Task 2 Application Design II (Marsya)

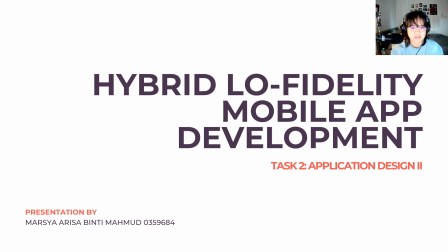I'm Marsya and I'll be presenting Task 2 for Application Design 2, and this is all about the hybrid lo-fi mobile app development.
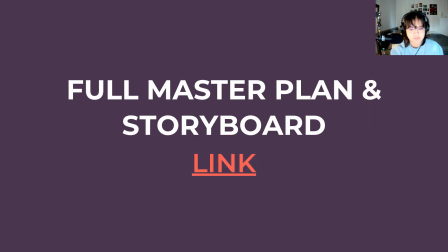So for reference, I've attached the link to the full master plan and storyboard for the app to this presentation document, which has the complete user flow.
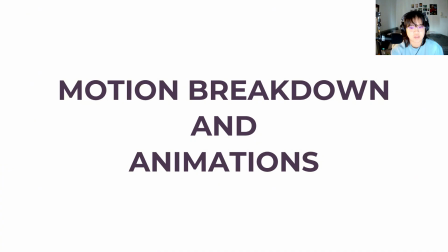But for this presentation, we're going to dive straight into the motion breakdown and the specific animations for each screen. I've broken these down into macro and micro interactions, looking at what happens to the onload, on-page, and offload.
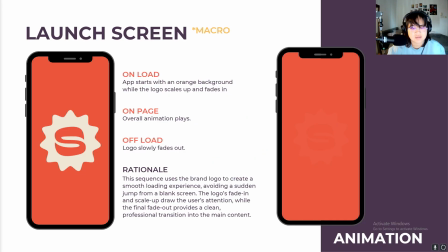First up is the launch screen. This is a simple macro animation. The app starts with the orange background and the logo will scale up and fade in at the same time. Then the logo just slowly fades out to transition to the next screen. This is how the animation will look like.
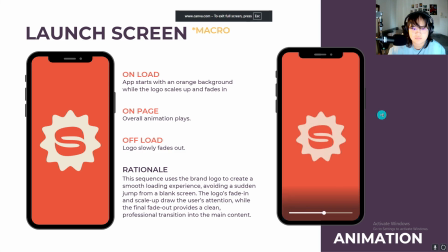So the whole point is to create a smooth loading experience instead of just popping onto a blank screen. It uses the brand to draw your attention and it gives a clean, professional transition into the app.
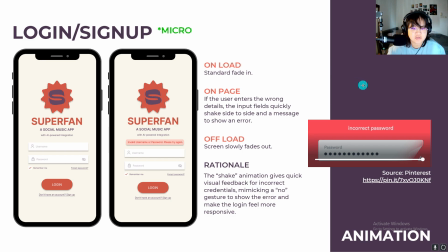Next is the login screen. This is a micro interaction. The onload is just a standard fade-in, but the important part is the on-page animation. So if a user enters the wrong password or username,
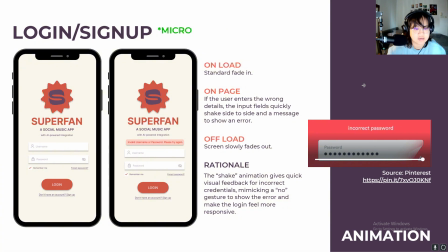the input fields will quickly shake side to side and an error message will appear, like the picture on the right. This is the reference I found from Pinterest.
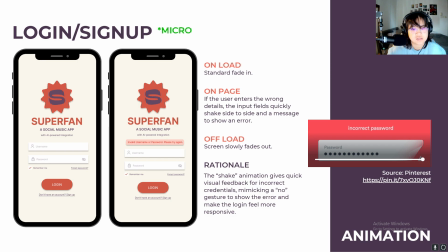I use the login screens as the main reference since the same animations apply to the sign up screen as well. The shake animation gives immediate visual feedback and it makes the error clear and feel more responsive to users.
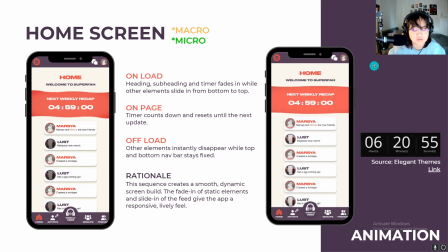Moving to the home screen, this one has a few things happening. The heading and the countdown timer fade in while the rest of the feed slides in from the bottom of the screen, which is something like this.
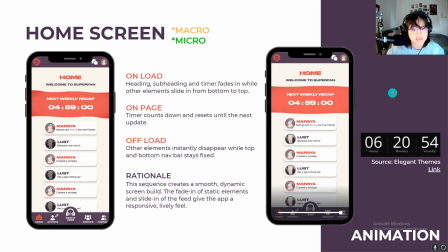The main on-page animation is the next weekly recap timer, which actively counts down and it will animate like this reference. And when you leave the page, the content disappears, but the top and the bottom navigation bars stay fixed.
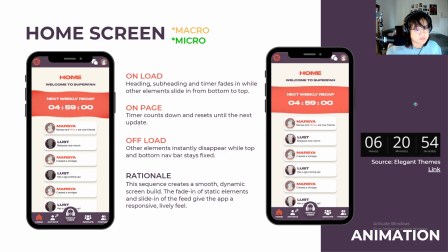This sequence makes the screen feel really dynamic and responsive, like the app is alive and building the page for you.
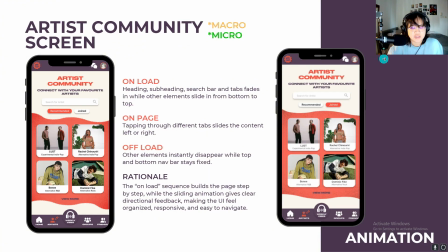So for the artist community page, the loading screen is similar. The heading and the search bar and the tabs fade in, while the artist cards slide in from the bottom. The main on-page interaction here is for the tabs.
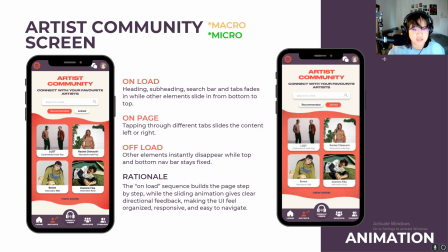So when you tap between recommended and joined, the content underneath slides left or right. This gives a clear directional feedback and makes the UI feel more organized and easy to navigate. So it will look something like this.
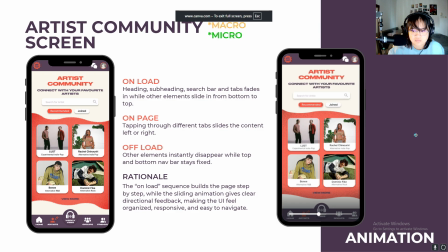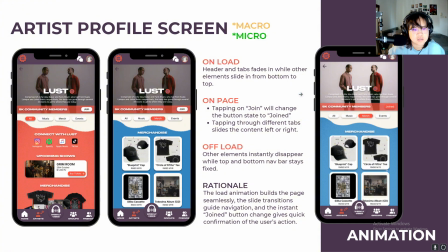When you tap on an artist, you land on their profile screen. So the load animation is the same as the rest of the screens before this. There are two main on-page micro interactions here. So tapping the join button instantly changes its state to joined, and just like the last screen,
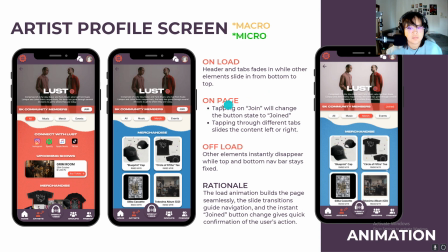tapping the tabs for music, merch, or events slides the content left or right. So it will look something like this.
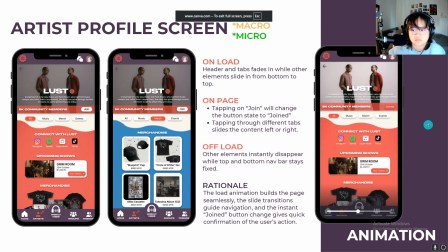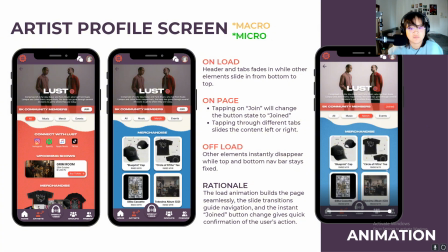This is to just give the user quick confirmation that their action worked.
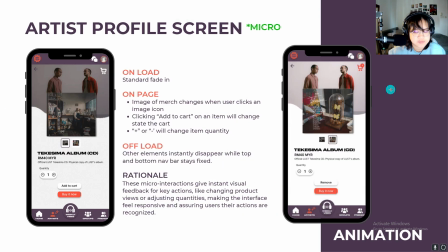This is still on the artist profile, but specifically on the merch page. There are a few micro interactions here.